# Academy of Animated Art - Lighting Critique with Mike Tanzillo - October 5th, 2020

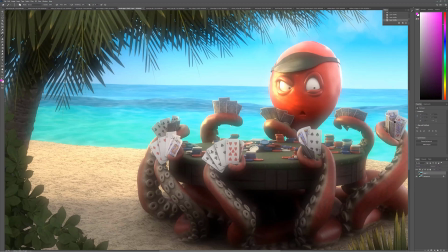(4:14)
Okay, so we have your Poker Puss here, and what I was toggling back and forth between, this is your previous version, your updated version. Good updates. I like some of what we're seeing. I like the darkening underneath if you look just like underneath this table, it's just like more cohesive.
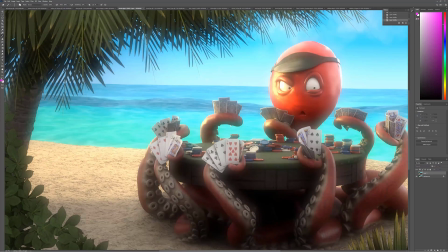(4:34)
The darkening makes sense. It like now the tentacles align with the lightness on the bottom. Looking at the sand versus the horizon line, those are better positions, but I think we can push that further.
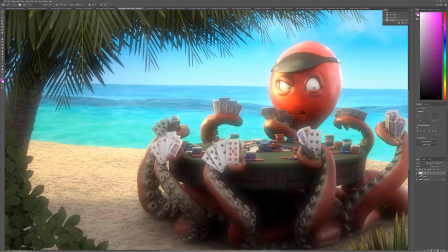(4:49)
So like the biggest one is the horizon line. Look at some reference. Like these really, really, really start to almost blend together out there. And there really is a fade up as we go back. It's nice what you've done. The color is good. but it's more like a haze that kind of overtakes it.
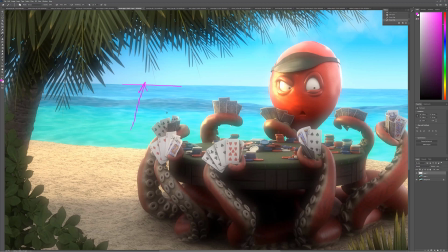(5:05)
And you'd want to use like a Z depth or an atmospheric fog or something like that in order to replicate that. This specular highlight on the octopus, I would take that down maybe like 30%, and you might need to take down the specular highlight on the eye there as well.
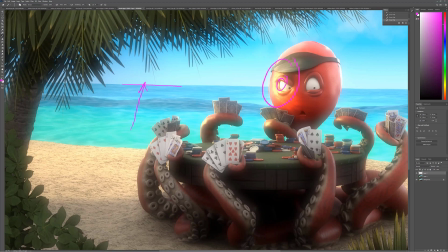(5:25)
And then I almost want to push and pull the values overall between the octopus and this foreground. So basically I want to take the octopus and like this area in here and move my microphone.
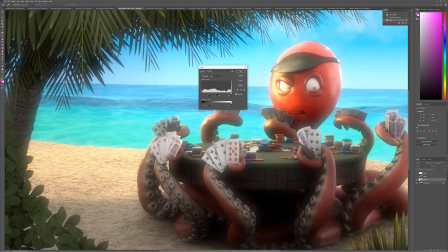(5:47)
And I want to brighten this up a little bit.
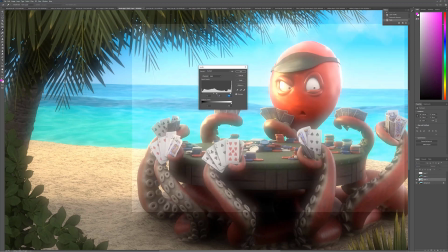(5:54)
My mouse. It's not so much taking down of the highlights.
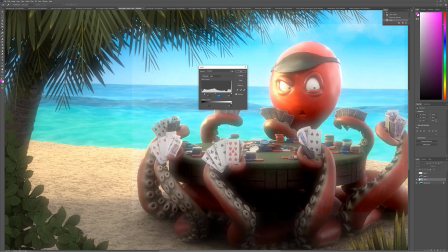(5:59)
It's about like shifting this into a brighter range. And then just a little more contrast overall.
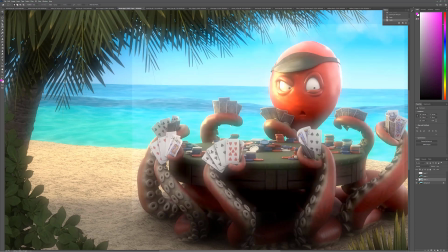(6:07)
Something a little bit brighter like that. And then taking all of this, let me just do it this way. Some of this around the edge. Okay, and then taking some of the foreground elements
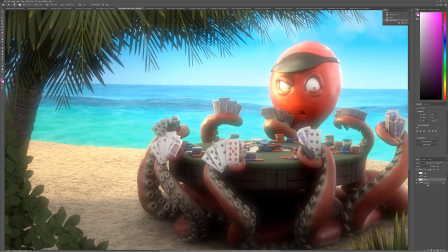and darkening those.
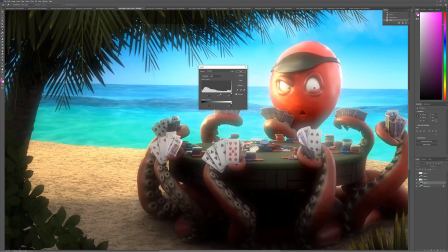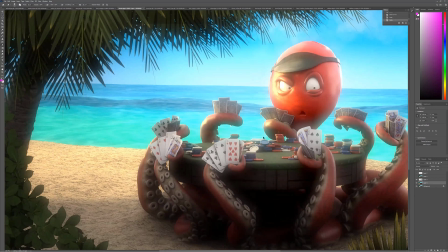Actually, that looks pretty well if we do like that. Yeah, so basically, if you look, like the edges become darker.
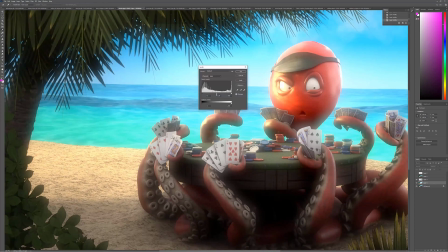(6:52)
Let's make it more, just make it more a little bit exaggerated. Because I want
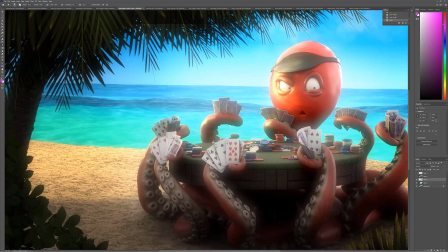(6:58)
these elements in the foreground to almost be like kind of so dark that they're almost just like, they're just framing elements. So now instead of that, we're looking at that. So it just kind of like zeroes us in. Do you see that?
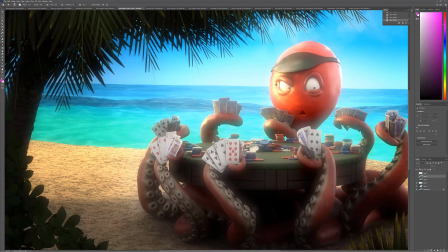(7:16)
That's where I think I would take it next, and then taking down the highlight on the skin and getting that to kind of blend in. The other thing I wanted to mention as well was just the sand over here looks a little bit consistent, like it's pretty even in the sunlight here.
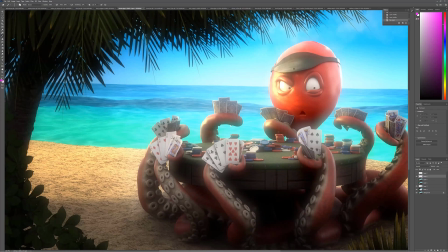(7:33)
It would be kind of cool because we've got the specular highlight there, which means the sun is coming in from this way. There was just like a little cast shadow from like a fake palm tree, just kind of like in this region here to help break that up. Just a thought there. Okay, so that's Donika. Let's just move along here.
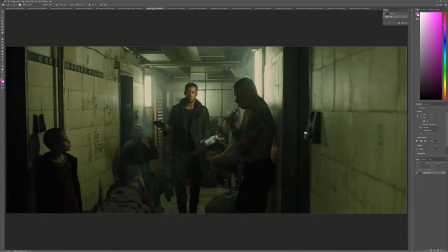(7:50)
So Hana, very cool. This is from Blade Runner. I think that
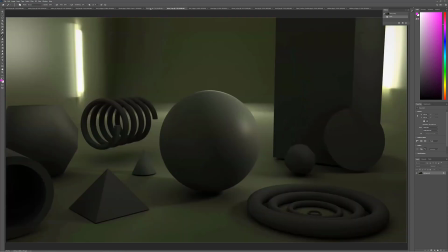(7:58)
one of the things that's making the characters stand out a little bit from the green environment is the warmth on the skin. And what you're doing here is adding coolness in here. So I would just like warm a little bit of warmth on this and brighten it up a little bit.
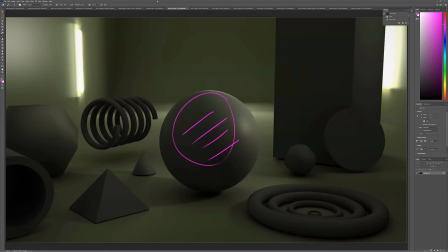(8:11)
Like if you're comparing, like this is kind of our Ryan Gosling sphere. I think he is getting more light in the key region than we're seeing here.
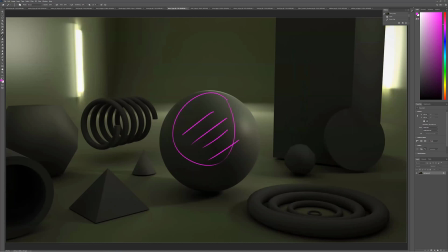(8:20)
So just like a little bit more warmth and more key on that.
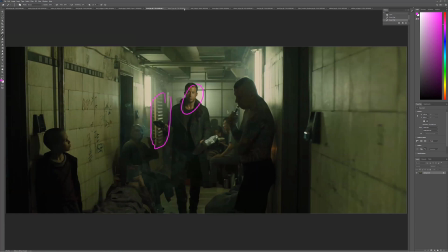(8:25)
And then if you look at, like, this is actually a really nice replication of what we should be seeing out of the coil. Well, two things about the coil.
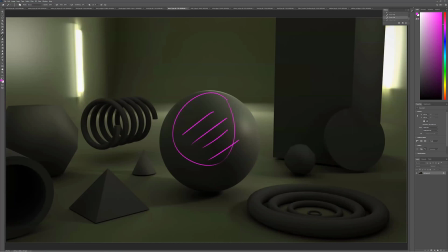(8:33)
Number one, I probably placed it incorrectly. So if you could just like lower it down, that would be great. And then also if you can get just like a little bit of rim light kind of coming down here, similar to what we're seeing like hitting the edge there.
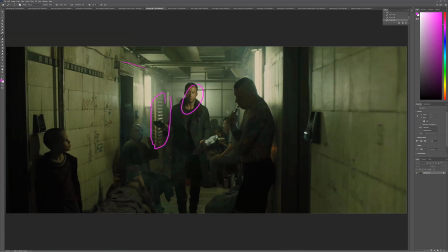(8:46)
I think that, and also like these pipes, just like the pipes are getting little bits of rimming in there. I think that would be very cool.
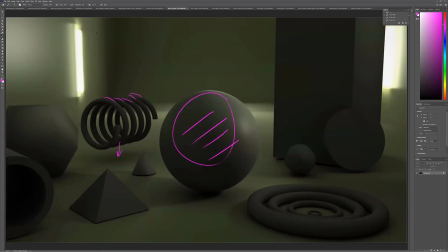(8:52)
But overall, like your colors are looking nice. These look great. Like that looks really pretty back there. A little noisy, but not too bad. I'm not worried about that right now because it's more just about like the aesthetics.
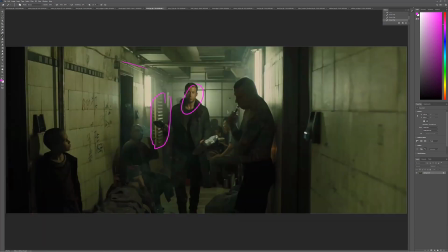(9:04)
It's really getting more key light, yeah, on the front of them, on this one in particular, just so we can read that up a little bit more.
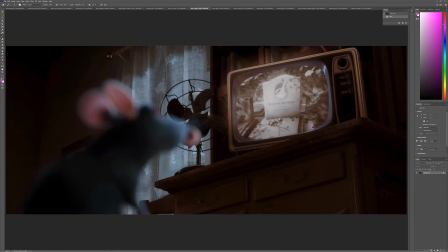(9:14)
Welcome to the group, Nick. Excited to have you here. This is a great shot from Ratatouille. I liked your breakdown. I thought it was really great. I love the putting him out of focus so we can make sure to focus back here. It's also a matter of like,
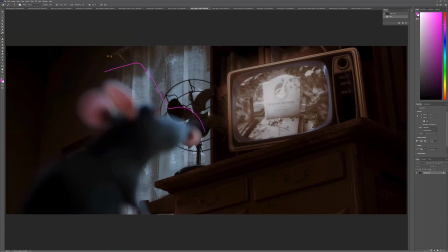(9:30)
how do we get him to read off from the environment is keeping him on his hero blue color while everything else back here falls into warmer tones is really nice. And then it's also important to point out, like when you do stuff like this, you generally render these as two separate renders.
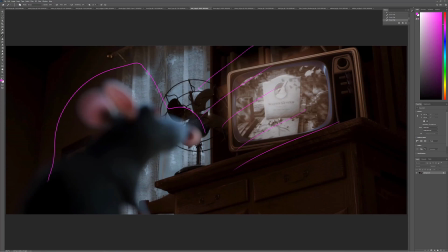(9:45)
And then, you know, one is the TV screen, and then you can add all of this like grid pattern on top of it. You can add like little bits of light shimmering there, a little bit of reflection and everything else. But generally speaking, you do two separate passes at it and then piece them together in the comp. All right, Shane.
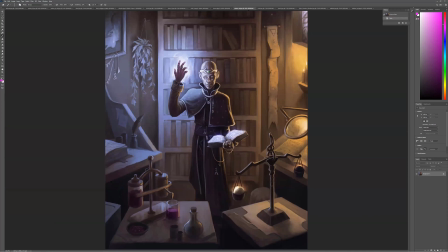(10:04)
All right, cool example here. We got the reference as well. Really nice that you're matching up the reference so well.
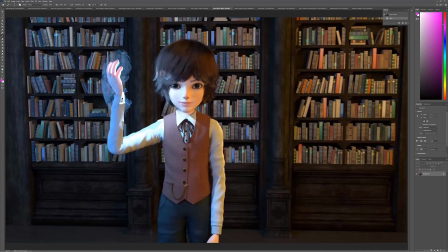(10:11)
Biggest thing I want to do is just push it.
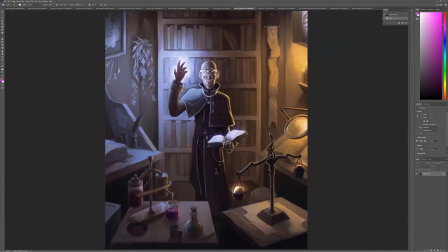(10:13)
Like what we're seeing here is a lot of glowiness behind the hand, which is allowing the hand to be silhouetted. And I want to just see like more of that.
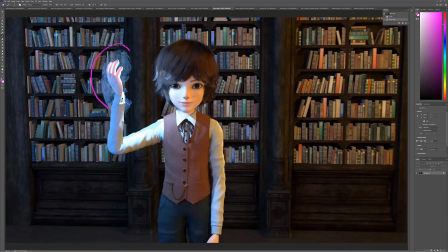(10:28)
So there's just more of like a haze glow back behind it if we can, and that way allow the dark values of the hand to pop forward. And then more importantly, I want to see more of this light shining onto the back wall and falling off as we go across, like similar to what we're seeing in the reference here.
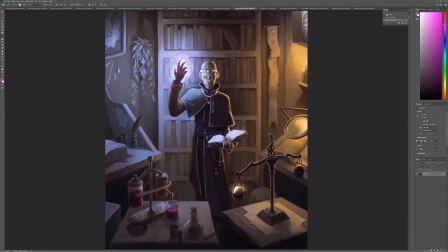(10:48)
Like look how bright it is on the bookshelf back there, and then like falling off in either direction. This is nice, this warm light kind of coming in here and hitting his rim side.
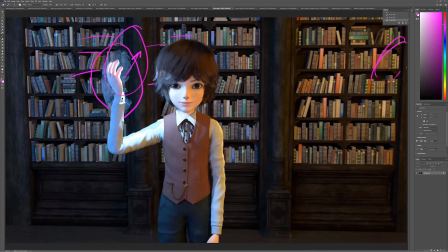(10:58)
It would be nice if we saw like a little pocket of like that warm light, like the candle doesn't have to be on screen, but seeing that there, and then having that kind of reference in a little bit more as a rim light and less as like a fill.
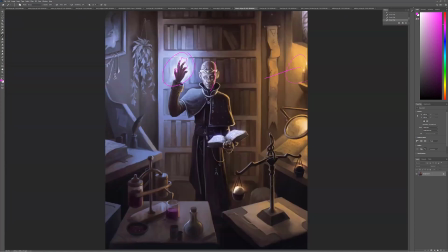(11:12)
Because you can see in this, like this light is getting to here, and then this section in the middle is going dark, and then that's going to be a rim.
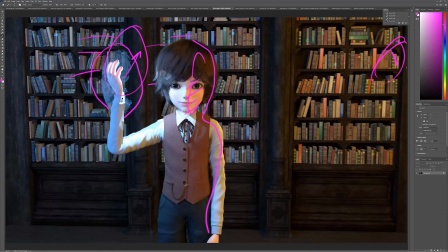(11:21)
So what you want to do is like this bright, this area in here dark, and then it's just rim light along the side. And then lastly, I think that's a pretty good start for now, but it's just, yeah, but like looking at the value or the luminance of the background,
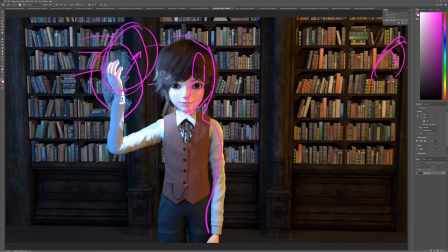(11:41)
just get it more light in here with fall off to darkness in the middle there,
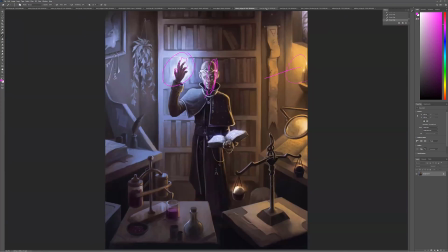(11:47)
because it's getting away from the light sources. But good stuff there. Stan, very cool reference.
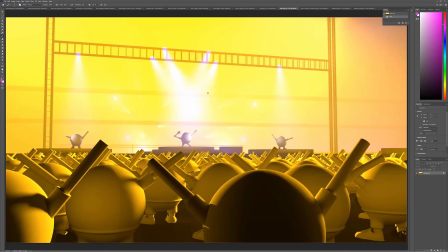(11:53)
I'm going to go with this one because this one feels a little bit better to me because there's just the overall haze on it. I think you can go, I still think you can go a little bit like stronger with the haze. And I'm not gonna get on you about this, but it's a little just catching my eye that they're like, I want these to be a little bit brighter at the source here.
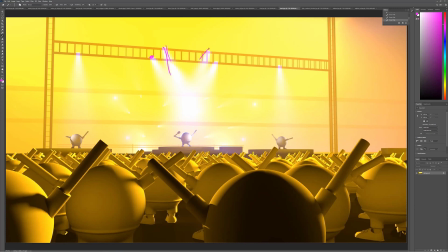(12:13)
It also feels like they're going over top of the scaffolding there. And I just kind of want it to be like, it just feels like it's kind of creating like a purple thing.